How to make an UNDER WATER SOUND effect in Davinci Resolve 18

Hello, I'm Philip. Welcome to a new tutorial. In this one, we're gonna learn how to do an underwater effect just like this one. Making this effect is super easy. If you're doing it with me, make sure to pause the video at the right time if I'm going a little bit too fast.
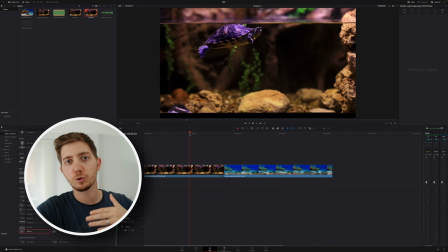But the first things we need is some clips. So here I've got one of a turtle. I am clearly outside of the water, looking through an aquarium.
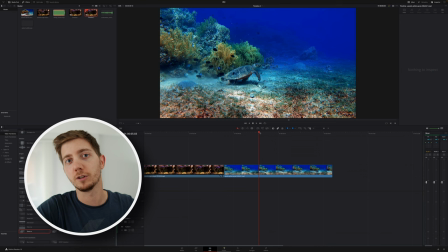And then in my second clip, I am under the water with the turtle swimming with it. From here, what I will need now is a peachy song, something that gives me a lot of energy. So let me grab that from my media pool and put it here.
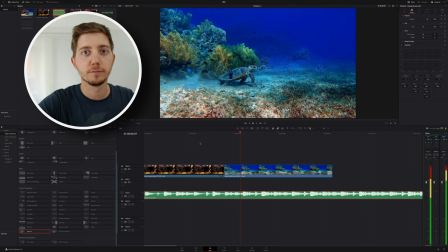Let's cut the piece that we don't need and rearrange just like so. Now from here, if I have a bit of a listen, while the video sells the effect to an extent, the audio is nowhere near ready.
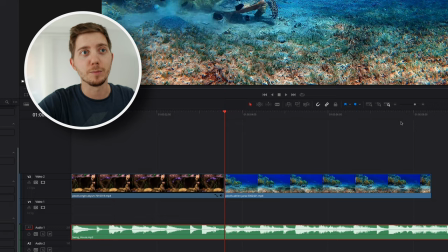Now it is not a coincidence that my transition between the two clips happens to be at the same time as a beat.
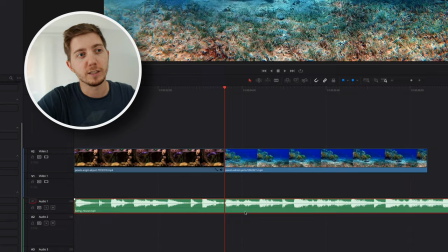I really want that beat, so it helps sell the effect. So how do we get it? Very simple.
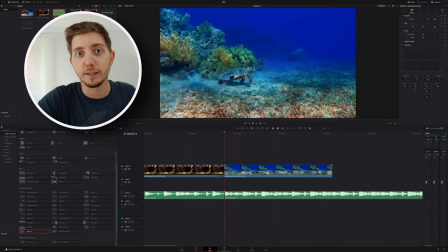Take that audio clip, break it in two, select the one where we will want to apply the effect, go into the inspector on the top right.
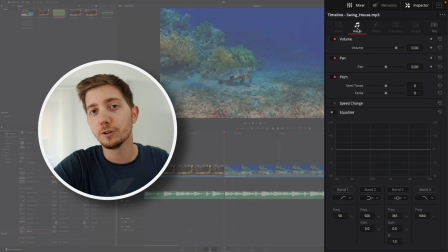If you don't have it, simply turn it on, select the audio tab, and then turn on the equalizer. Make sure that band 1 and 4 are deselected. We will not need that.
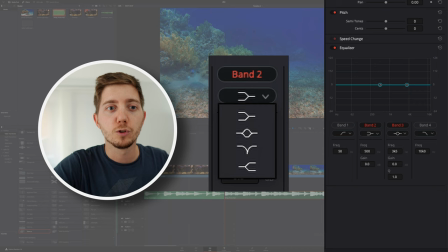And then change the selector here for band 2 and 3 to be that little fork. So for band 2, it's already the right one. For band 3, we will take the opposite fork, just like so.
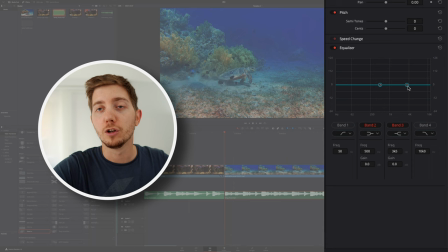Now that we've set those bands, we can get started with the effect. So grab that 3, drag it down around the gain to be minus 15, more or less, minus 15, minus 18. It's completely fine. And bring the frequency around 650. I find 650 to be roughly what I want it to be. Some people will say 450 for underwater, some people will say 1000. Your video, your choice, do like me, experiment.
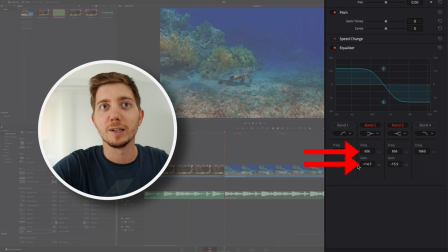Once you've done with band 3, we'll take band 2, we'll go up. I like to get the gain kind of at a similar level, but in the other direction.
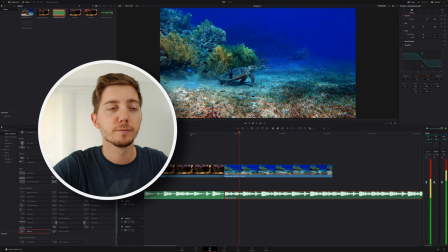And now if you press play, this is what we have.
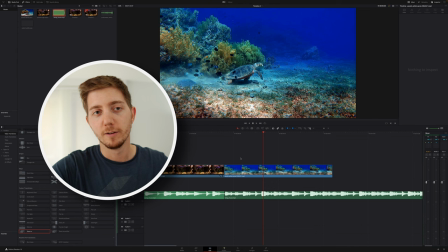Really good, right? We're 99% there. To really go the extra level and be 110% there, let's add a little bit of ambience.
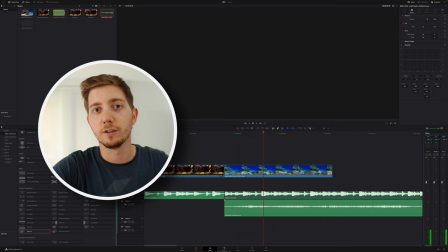For that, very easy. I'm gonna grab a bit of an ocean vibe. This is something I got for free on freesound.org.
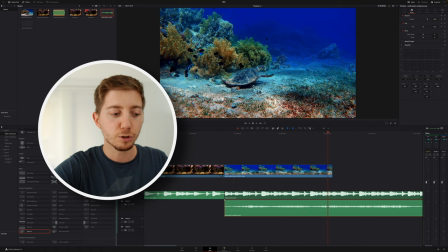I left you a link in the description if you also want free resources. And just like for the song, we will get rid of the first part. We don't really need it, but I'm also gonna add some bubble sound. This is simply to really go to the next level.
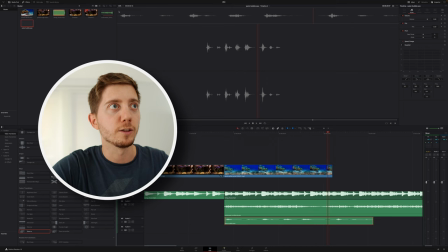Those bubble sound are exactly what you would expect if I'm going at the beginning. Let's have a listen. Bubbles, right? Nothing crazy.
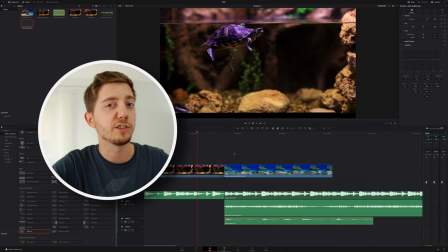Now, if I have those two effects together and I'm replaying it, we will see that while it's very similar, it's just a little bit better.
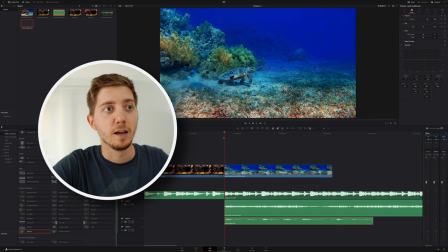And if I remove the music, as you could see, there's really that ocean vibe that's come as a background for your hair to listen and grab onto.
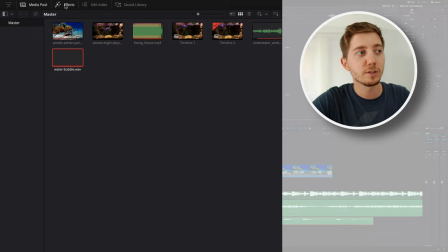From here, we're nearly done. I can add a little zoom in effect if I want to. For that, comes into the effect library on the top left.
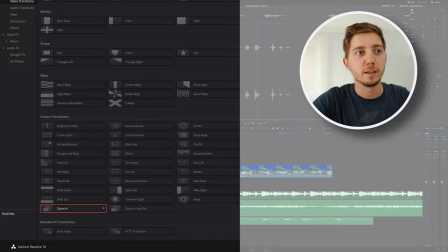Go into your video transition, scroll down until fusion transition, grab the zoom in and simply drop it.
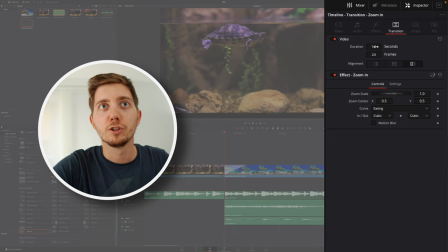From there, select it, go into the inspector on the top right, change the duration to 6 frame.
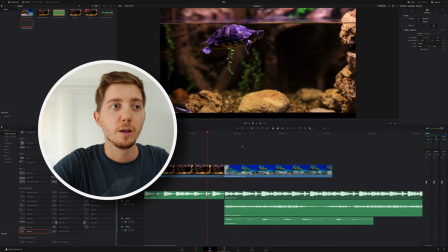I like it to be like a quarter of a second for me, simply because I want it to be really fast and I've got 24 frames per second, therefore 6 frame.
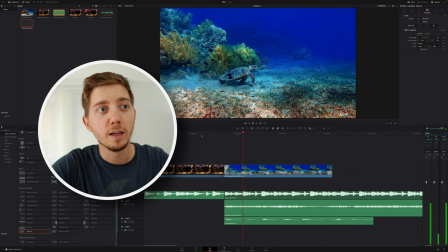But now if I'm playing it, as you see, I got that kind of zoom in effect that helps me make the transition.
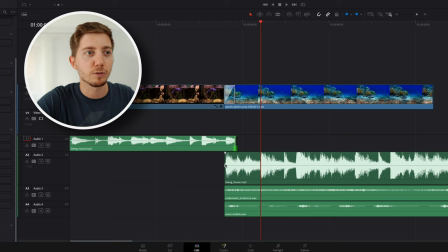Now if I want to go a little bit further, I can bring those down. I can decide to extend the first clip a little bit, you know, not that much. 6 frames seems about right. I can take this one, go 6 frames the other side. This works really well because it's the same audio that I cut.
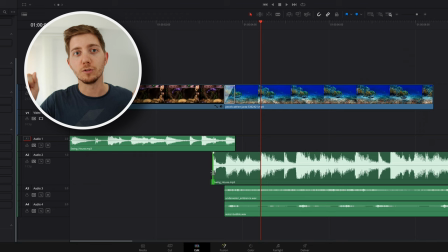So the audio 1 and the audio 2, as I extend them into each direction, basically just replay themselves.
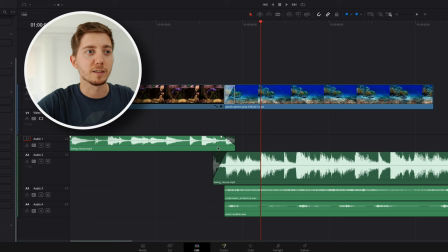They are exactly the same thing, but now we'll be able to fade that effect one side and the other, so that transition won't be as harsh.
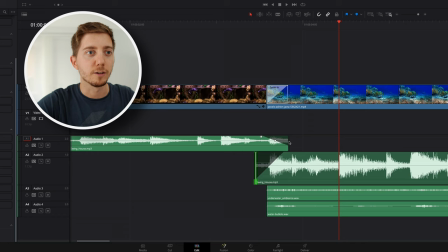Now this looks like an awful amount of time, so let me maybe shrink that by half. I really want this to be a short paced transition that match my effect in time of the zoom in.
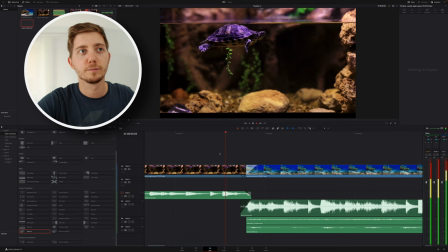So here we go. I can just kind of tweak that here, and now if I have a play, doesn't really make a difference.
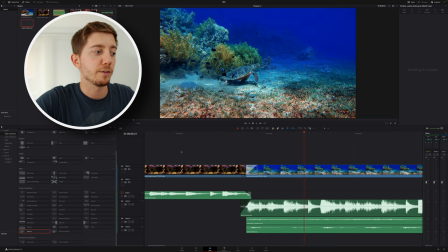Again, this is marginal gains, but that's a little detail that will set your video apart from the others.
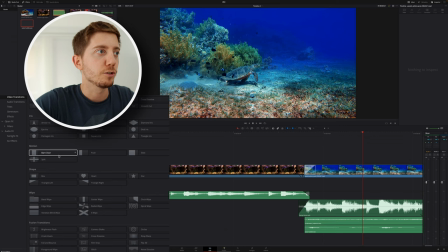Now with all of this, we've got everything. As a bonus, if you wonder how I'm doing that opening, nothing crazy, it's just another video transition. I'm using the bandeau, as you can see it open up. So drag them up, bring them here.
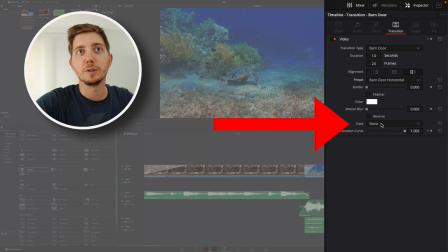In the inspector, change them from vertical to horizontal, and then maybe change the ease for in and out.
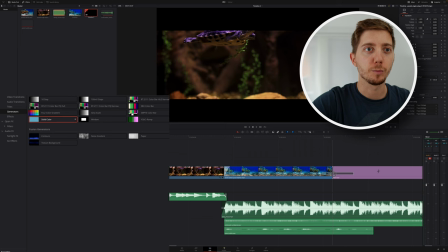And now from here, as you go through, you can see that these slowly open. If I want to get the same thing on the other side, I don't really have a good trick, so I'm going to do something quick and dirty. I'm going to drop a solid color and then select my transition, press option on my keyboard, bring it to the other side here.
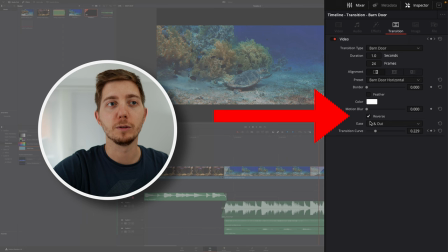And as I'm going through, it's kind of what I want, but not exactly. So we'll simply reverse it, keep the ease in and out, keep the duration.
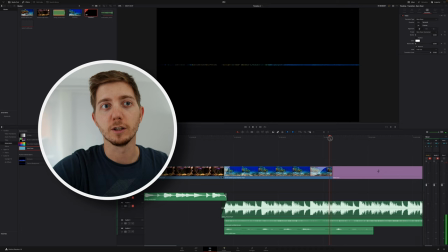And now if I'm playing through, let's maybe mute that. You know, if I'm playing through, we can see that it is slowly closing up, and that's exactly what we want. From there, you've got it. That's the sound effect. I will see you in the next one. Until next time, ciao.